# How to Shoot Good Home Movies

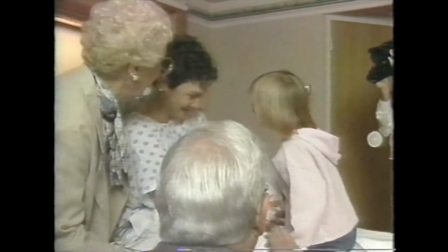(4:06)
By keeping in mind and using a few of these tips, you will be able to capture and hold your family's memories forever.
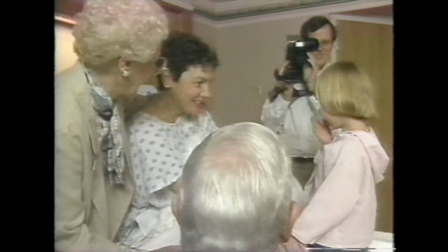(4:12)
I'm Eric Spoler, Channel 2 News.
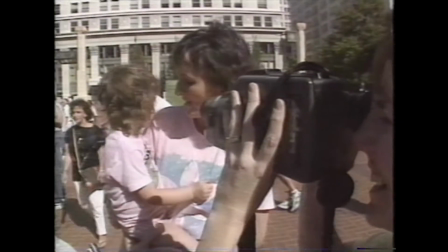(4:19) She's got a cold today. Come on, smile.
Remember when you first bought your camcorder?
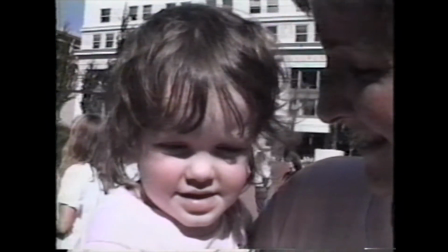(4:23)
You had great ideas for using it then.
Yeah. Say hi. That looks good.
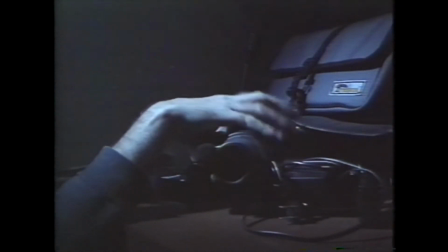(4:28)
But something happened, and it ended up on the closet shelf. Why not take it out one more time? There are a lot more things that you can do with your camera that you might not have thought of. For example, why not use your camera to lose weight?
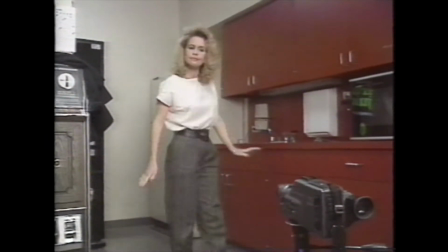(4:42)
With your camera on a tripod, you can take pictures of yourself walking, standing, and heaven forbid, bending over to get something out of the refrigerator.
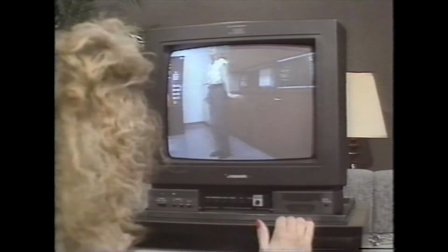(4:51)
Play the tape back and you'll see yourself as others see you.
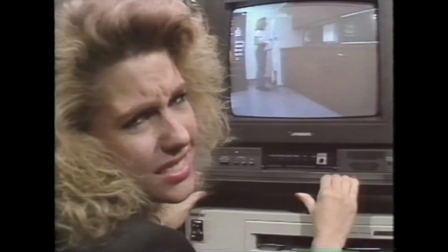(4:54)
This can give you the incentive that you need to start that diet or exercise program. You can use a camera to improve your communication skills.
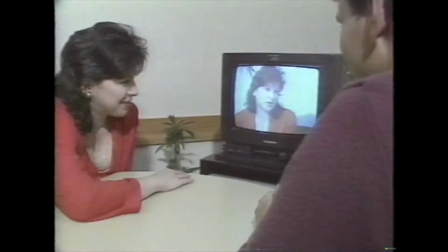(5:02)
Set up the camera and have someone interview you. The replay will reveal your strengths and weaknesses.
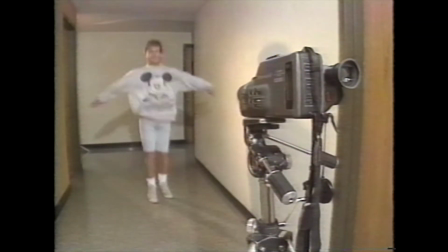(5:08) After 60 years of marriage...
This works with public speaking, too. Also, dancing, learning a musical instrument.
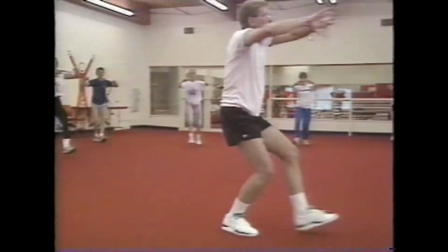(5:16)
You can even tape yourself during a workout to use over and over again. Remember all those 8mm movies in the attic?
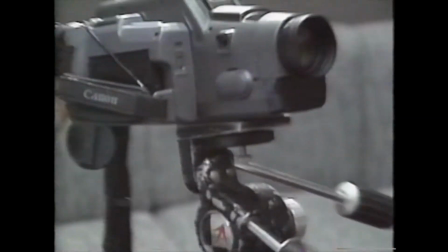(5:24)
Why not videotape them for viewing on your TV screen? All you need is a tripod, a non-reflective white card, and a projector.
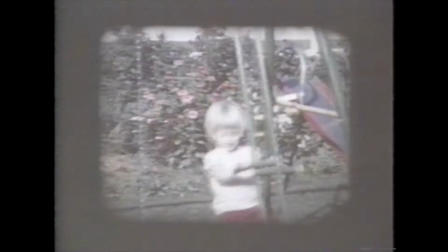(5:33)
Start the projector running, frame up your picture, roll your tape, and you're in business.
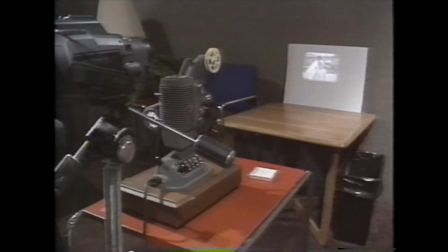(5:38)
You can even add your own soundtrack later to complete your epic. A camcorder can protect your valuables.
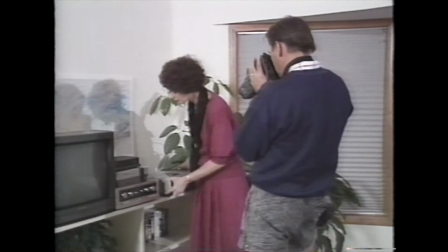(5:45)
Make a video record of your most important possessions.
Model 45982.
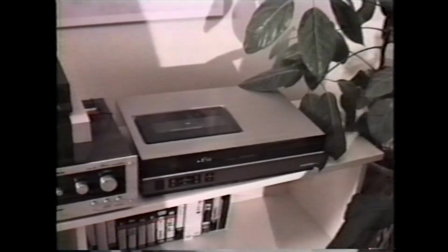(5:50)
Describing them as you go helps to identify important items. Be sure and store your tape away from your home.
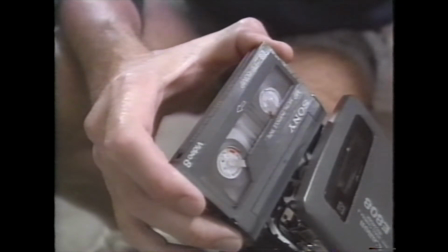(5:56)
A safety deposit box is a perfect place.
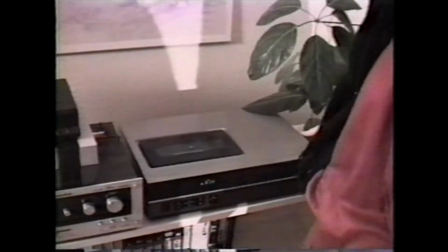(6:01)
And if the unfortunate happens and you lose something, you have a video record of what is missing or destroyed.
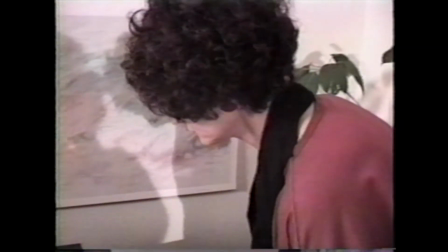(6:07)
Insurance companies are willing to accept video documentation in most cases. So rather than closeting your camcorder, put it to work for you.
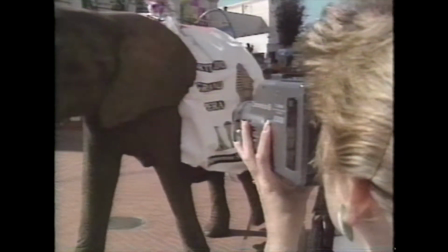(6:15)
It can be fun and rewarding. Mike Fusey, Channel 2 News.
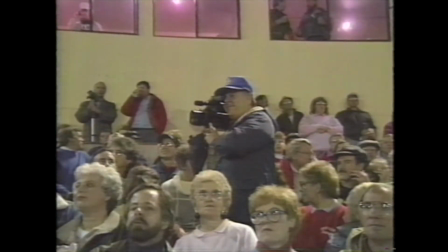(6:23)
They're at every sporting event. Home video cameras, recording all the action.
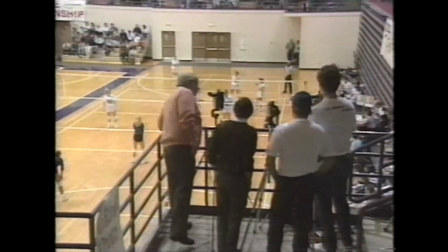(6:28)
But how do you get the best shots? The main factor in good sports photography is position. Go to any Blazer or Winterhawk game and look to see where the cameras are set up. Center of the arena on a tripod. It's generally the best location to capture all the action.
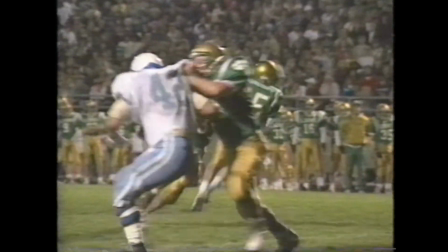(6:44)
If you shoot on the field, you generally want to be in front of the play so that the action comes toward you, not away from you.
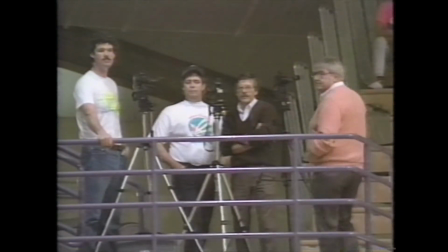(6:51)
In games like basketball and volleyball, the best ground level shot is from the end zone,
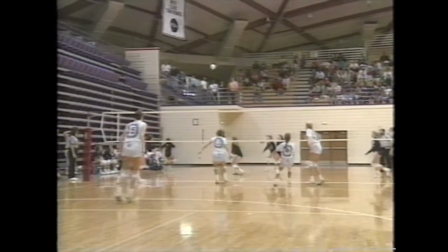(6:56)
so you aren't panning back and forth, which tends to make people watching get seasick.
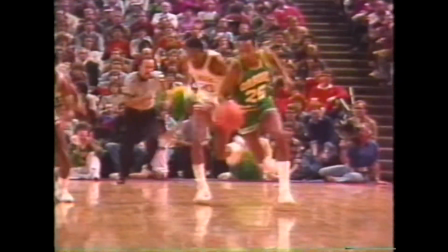(7:01)
When you are on the sideline or end zone of any game, watch out for flying bodies.
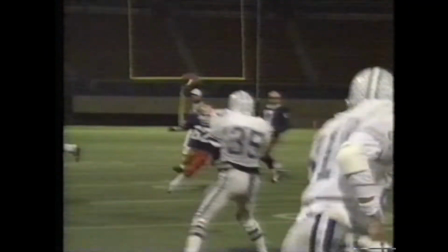(7:06)
It is your job to stay out of the way. If you don't, it can be hazardous to your health and bad for your camera.
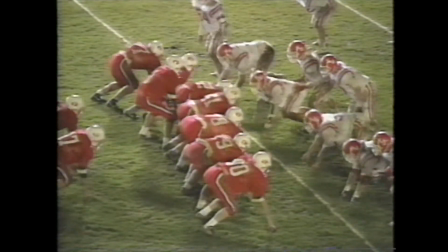(7:15)
When you are shooting a game, don't shoot close-ups or too tight. You need the perspective of the other players chasing.
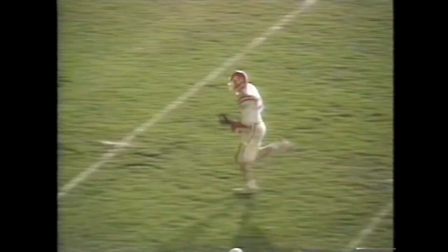(7:22)
In other words, don't always center the action in your viewfinder. Instead, lead the runner so you can see what's just ahead or behind.
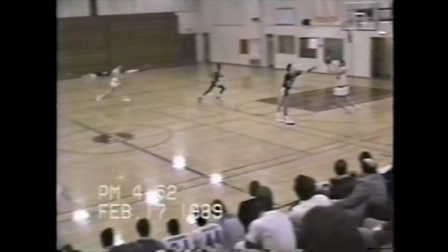(7:31)
With sports, you should think about the event you are shooting. Think to yourself, what are the possibilities in this situation?
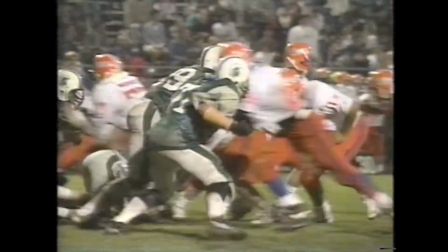(7:38)
In football, 3rd and long means a probable pass or draw play.
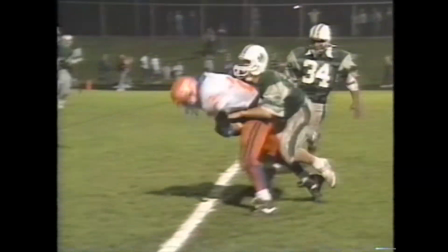(7:42)
If you think about the possibilities ahead of time, you won't be caught off guard very often.
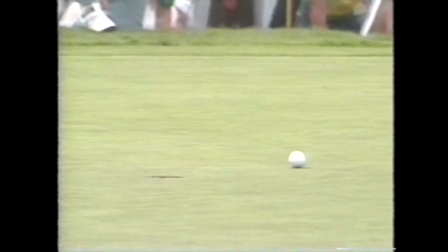(7:48)
Remember, if you keep the ball in frame, you'll never be far from the action. Finally, a word of courtesy.
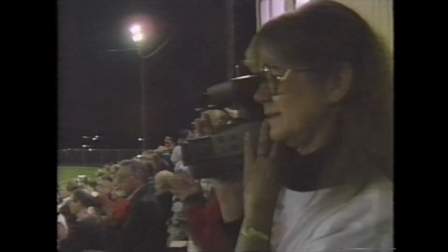(7:57)
Remember, there are other people there to enjoy the game.
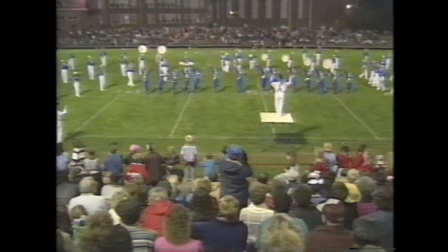(7:59)
When you set up your tripod or pick your spot to shoot from, select a location that won't block anyone's view.
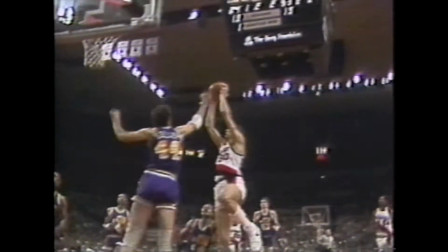(8:06)
When you are on the sideline or end zones, stay out of the coaches, players, and referees' way.
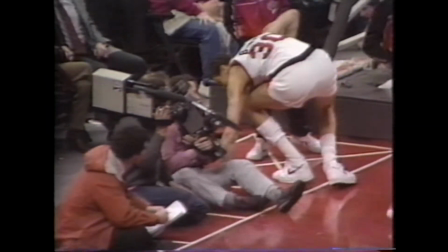(8:12)
Phil Beard, Channel 2 News.
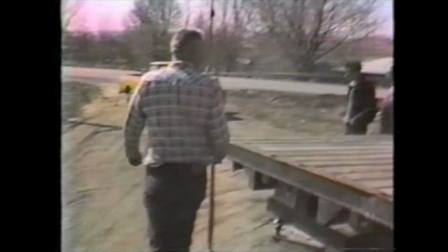(8:20) Well, I'm telling you, you're not leaving.
First, remember, not everyone will be glad to see you and your video camera.
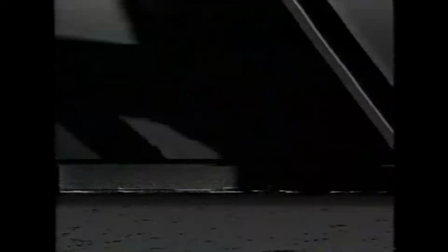(8:25) Not private citizens. I'm in nothing. Don't you take my picture.
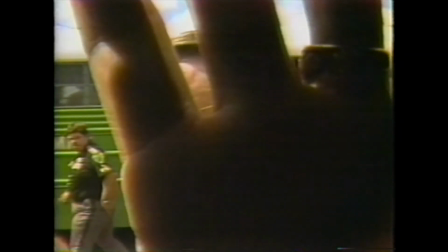(8:31)
Nor official personnel.
What are the purposes of this rally?
But if you stay on public property, streets and sidewalks, you should be okay.
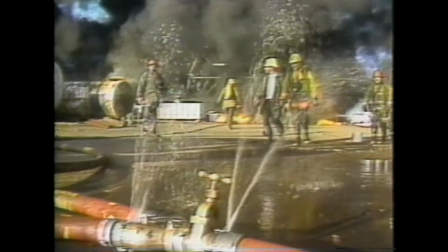(8:39)
Fire and police have the final word on where you can be to take your pictures. Don't block access for official crews.
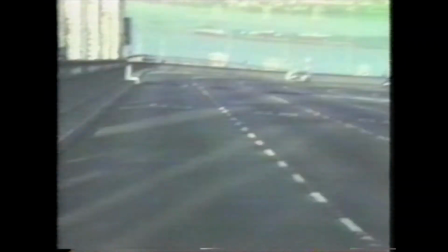(8:46)
Stay back and zoom in with your lens. Be alert. Use common sense.
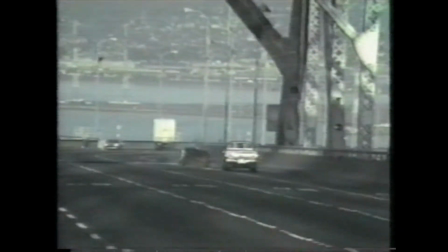(8:52)
Try to anticipate what action will occur next and get into a position to shoot it when it does.
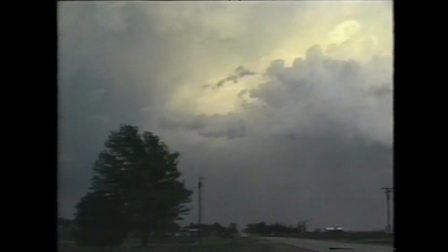(8:57) Holy cow, this whole place is falling down.
Some of the best pictures of weather phenomena have come from amateur photographers.
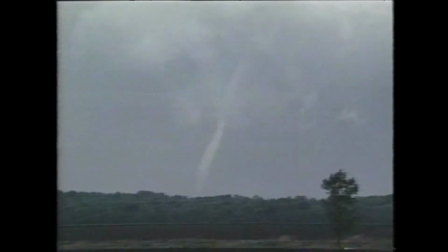(9:05)
Always get a wide shot to show perspective of the scene, and hold your shots as steady as you can for 5 to 10 seconds.
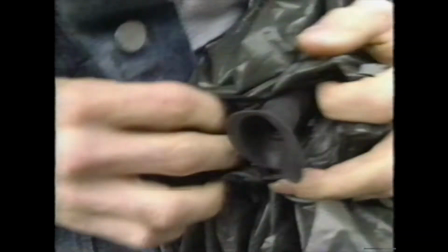(9:14)
Camcorders don't like moisture. Protect your equipment from the elements. A plastic garbage bag is a cheap and disposable way to keep things dry.
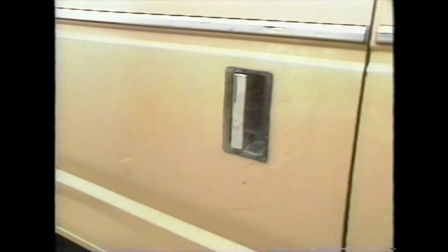(9:23)
Remember, you can't take pictures without your camera. Find a safe, convenient location for your camcorder and have it with you whenever possible.
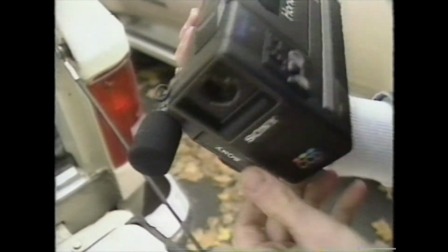(9:31)
Make sure your batteries are fully charged and get familiar with the audio and light filtering systems.
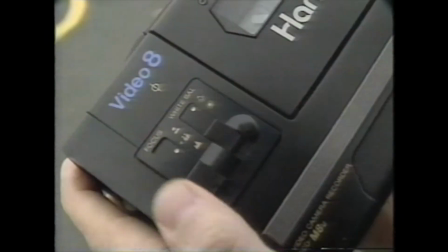(9:37)
Know how your gear operates so that when adjustments are needed, they can be made quickly.
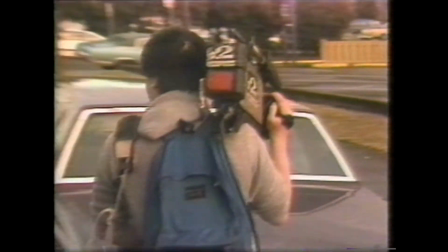(9:42)
Getting to the new scene first, being ready to shoot, usually means better pictures. I think the first thing I try and do when I arrive on the scene or I'm thinking about is, where can I get to get the best vantage point of what's going on?
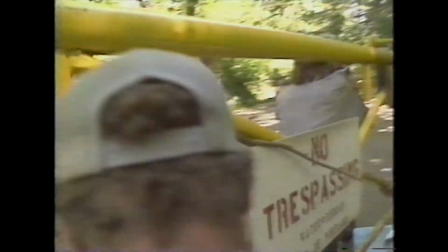(9:56)
You want to hold down the frantic motions as much as possible. You'd like to be steady.
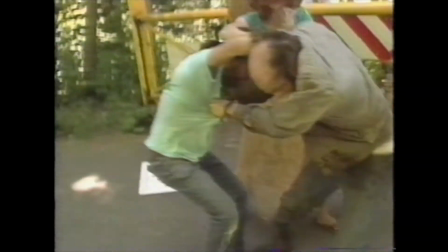(10:02)
You don't really need to worry about zooms and pans because action speaks for itself.
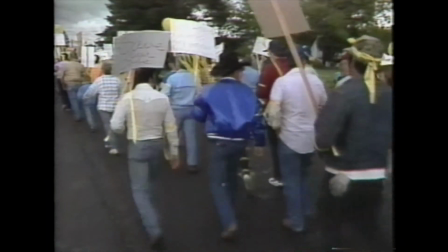(10:07)
If you're following the action, you don't really have to think about those things. Lots of unexpected things can happen to even the most careful photographer.
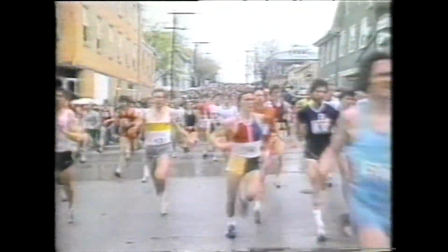(10:17) Whoa! You okay? Yeah, I'm fine. Okay.
Camera location is very important and needs to be thought about in advance. When you look into your camera's viewfinder, you tend to concentrate on that image and not what's going on around you. Know where you're at and what obstacles might be getting into your way. Safety first. Tom Augusti, Channel 2 News.